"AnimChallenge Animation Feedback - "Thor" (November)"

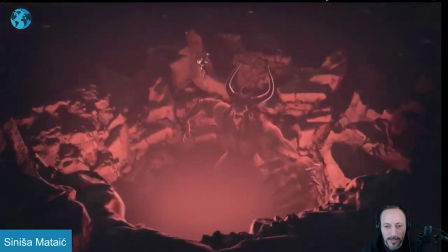super cool that is so cool i wanted to show this one just because it's awesome come on
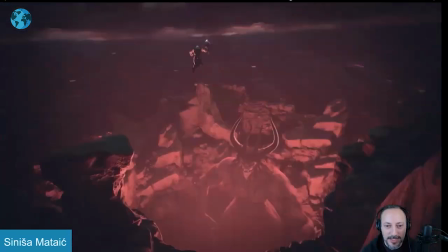look at that that's really really cool i love this love the whole to the clouds
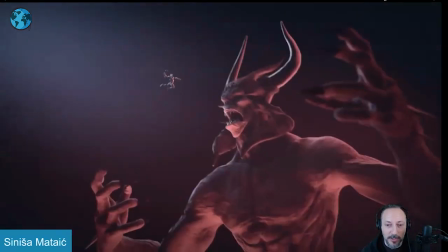into that seeing this here it's just visually really cool i think the read the other reason why i want to
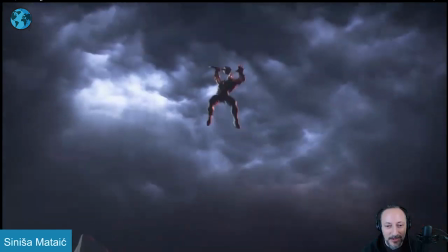talk about it uh is looking at some of these poses and the timing like this feels just a bit i'll say soft but it's a bit you're hitting this and it's almost a bit mirrored
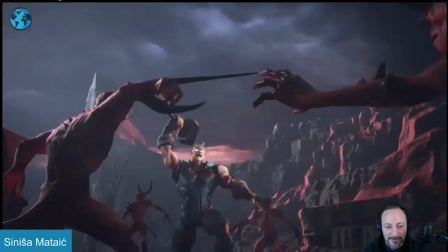and then kind of stuck in that same pose and i i it would be really cool to go
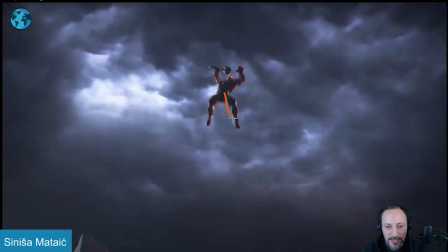into this into that where it's potentially however you want to rotate whichever way but compressing it more almost a bit of a squash at the apex there to
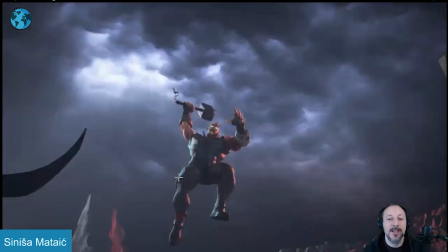then re-extend for a stronger full extension down
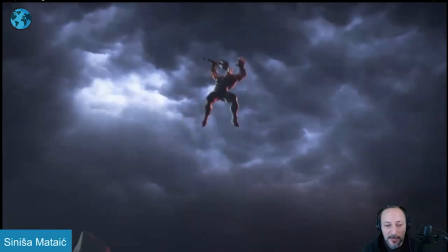on the lens arm up just kind of pushing that so it gets out of that somewhat similar pose throughout and it's almost not quite i mean it has an overall right to
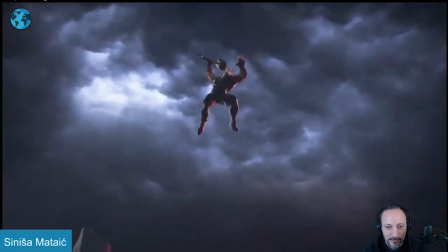left it has an almost feel like we're going left to right here but i wonder if this would be better served starting here
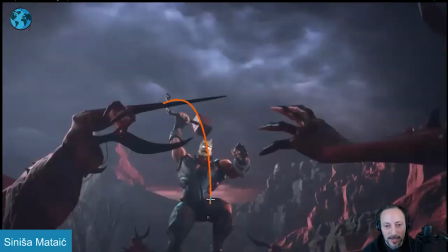because the hammer comes down this way to just reinforce that whole left to right
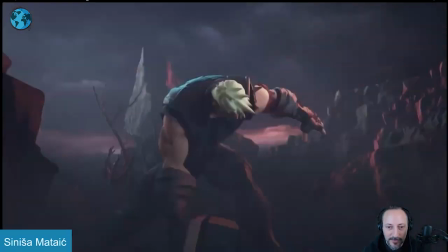feel that will be just a little picky thing there i do love that we get down to this and have all
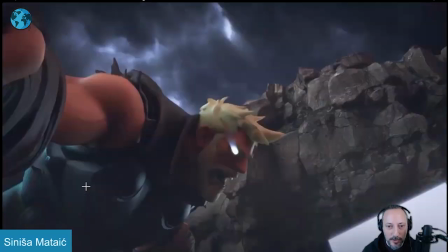the silhouette of this into this it's a really cool look then going back into that same thing
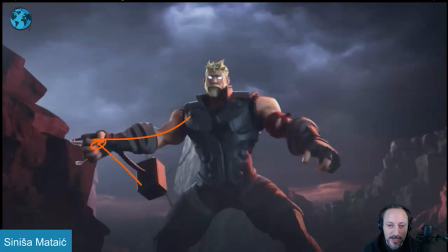where we're a bit i know this is further outstretched it's not completely mirrored but it has a slight
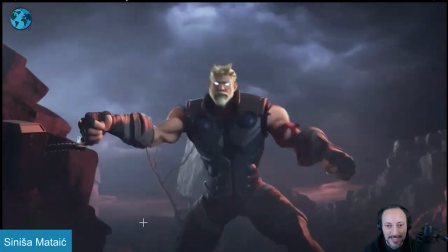feel of I think this could be just pushed more in asymmetry where maybe let me go back here
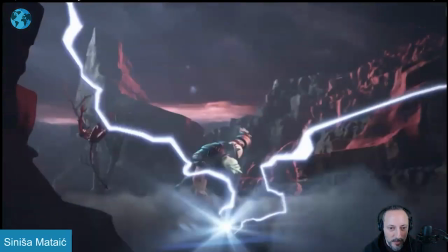I know we're kind of zooming into this
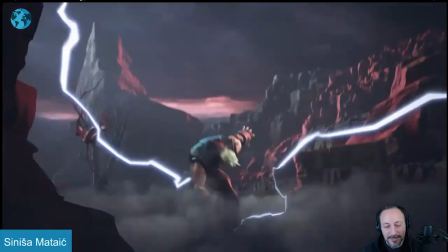into that pop thing where this is kind of right there but it might be too poppy to cheat it but it's also the other thing of
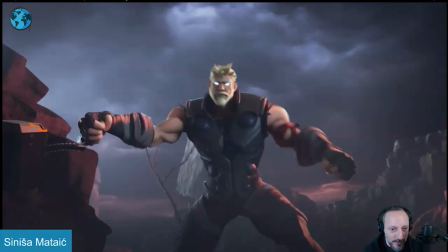could we either cheat the lighting so we have a fake highlight on this whole hammer surface there for a cleaner silhouette as we start to lose things
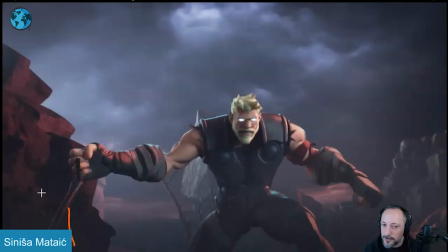a bit through there or have that not really there and
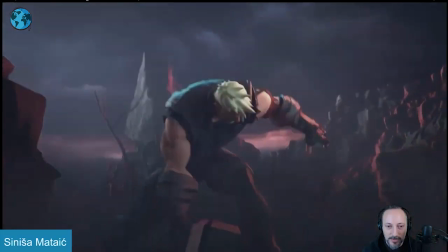and do that rock formation you know have it somewhere else i mean do we really
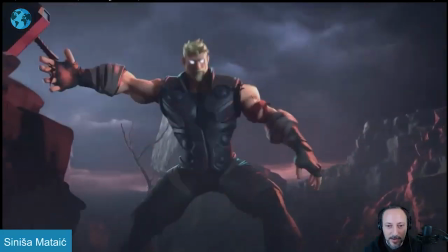need it we're here we come down it's this one imagine it's not there and we zoom into this and it just has something like that
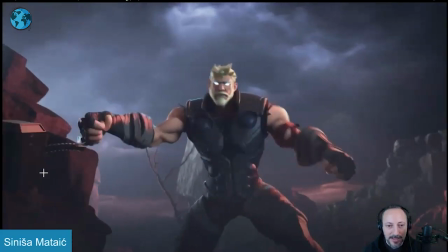in the background that's much lighter because of the haze and then that can stay as dark so then you have a cleaner silhouette a little picky thing i
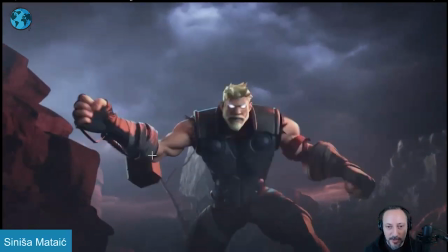think that could be kind of neat and it's kind of potentially pushing in this pose into more asymmetry that is a tricky thing was it's so fast we're not
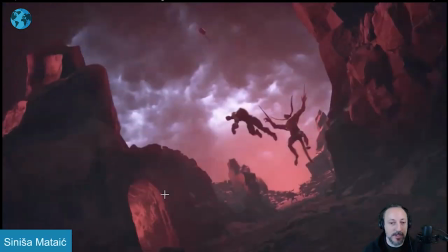quite understanding what is going on in terms of we were suddenly in this moment and again it's tricky to do because it's really really
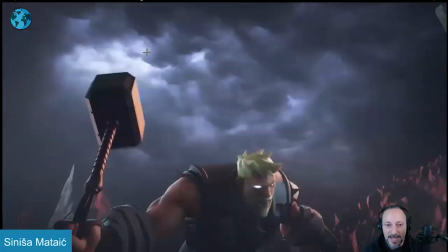fast it could be things where maybe a cheat of that could be lightning and then
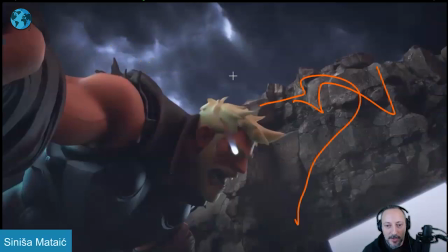lightning happening that would highlight this whole background so we have a full-on silhouette But for this,
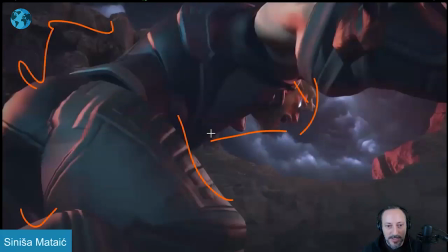for these couple frames and pushing this, so it's not all dark. Same thing here.
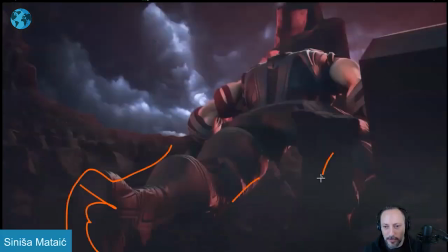We're just starting to lose detail.
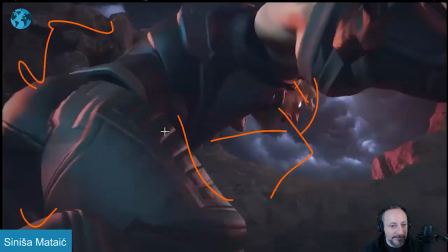And it can even be, you know, flash, flash, less flash, back to big flash.
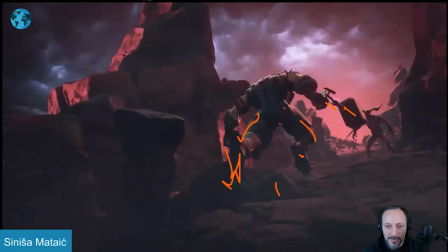The same thing here. We're starting to lose elements where it just gets somewhat lost.
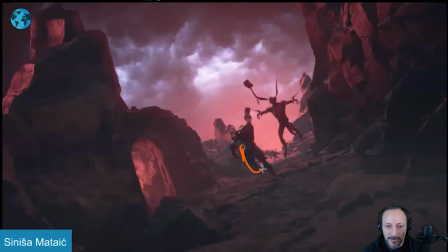It gets better towards the end. But even this dark part here, I just wish it could be, again, cheated lighting. What if this is also up here? Here we just have a stronger rim light there that would also potentially highlight this.
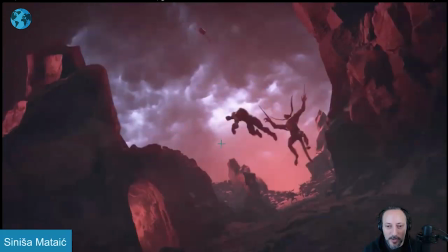Just cheating some elements. Because this is really cool once we get into this. Like, you know, silhouette like that.
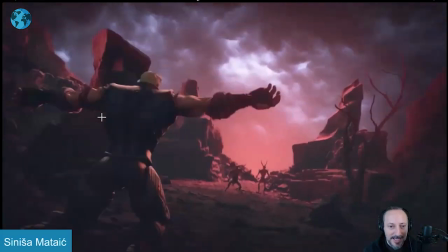That's all really cool. Same thing again when we land. It just gets so dark. I'm losing things.
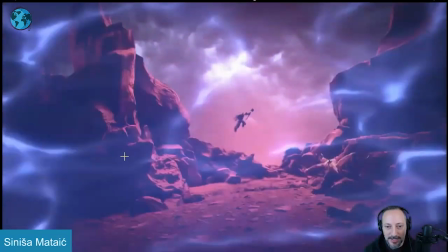So anything in terms of cheating for highlights would be really cool.
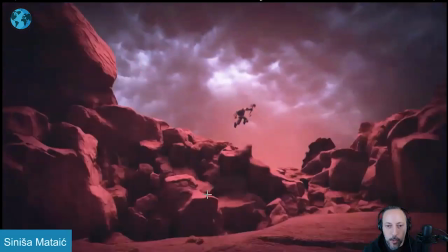And then same thing here with the pose where once we get to... I feel like that's the pose throughout the whole thing.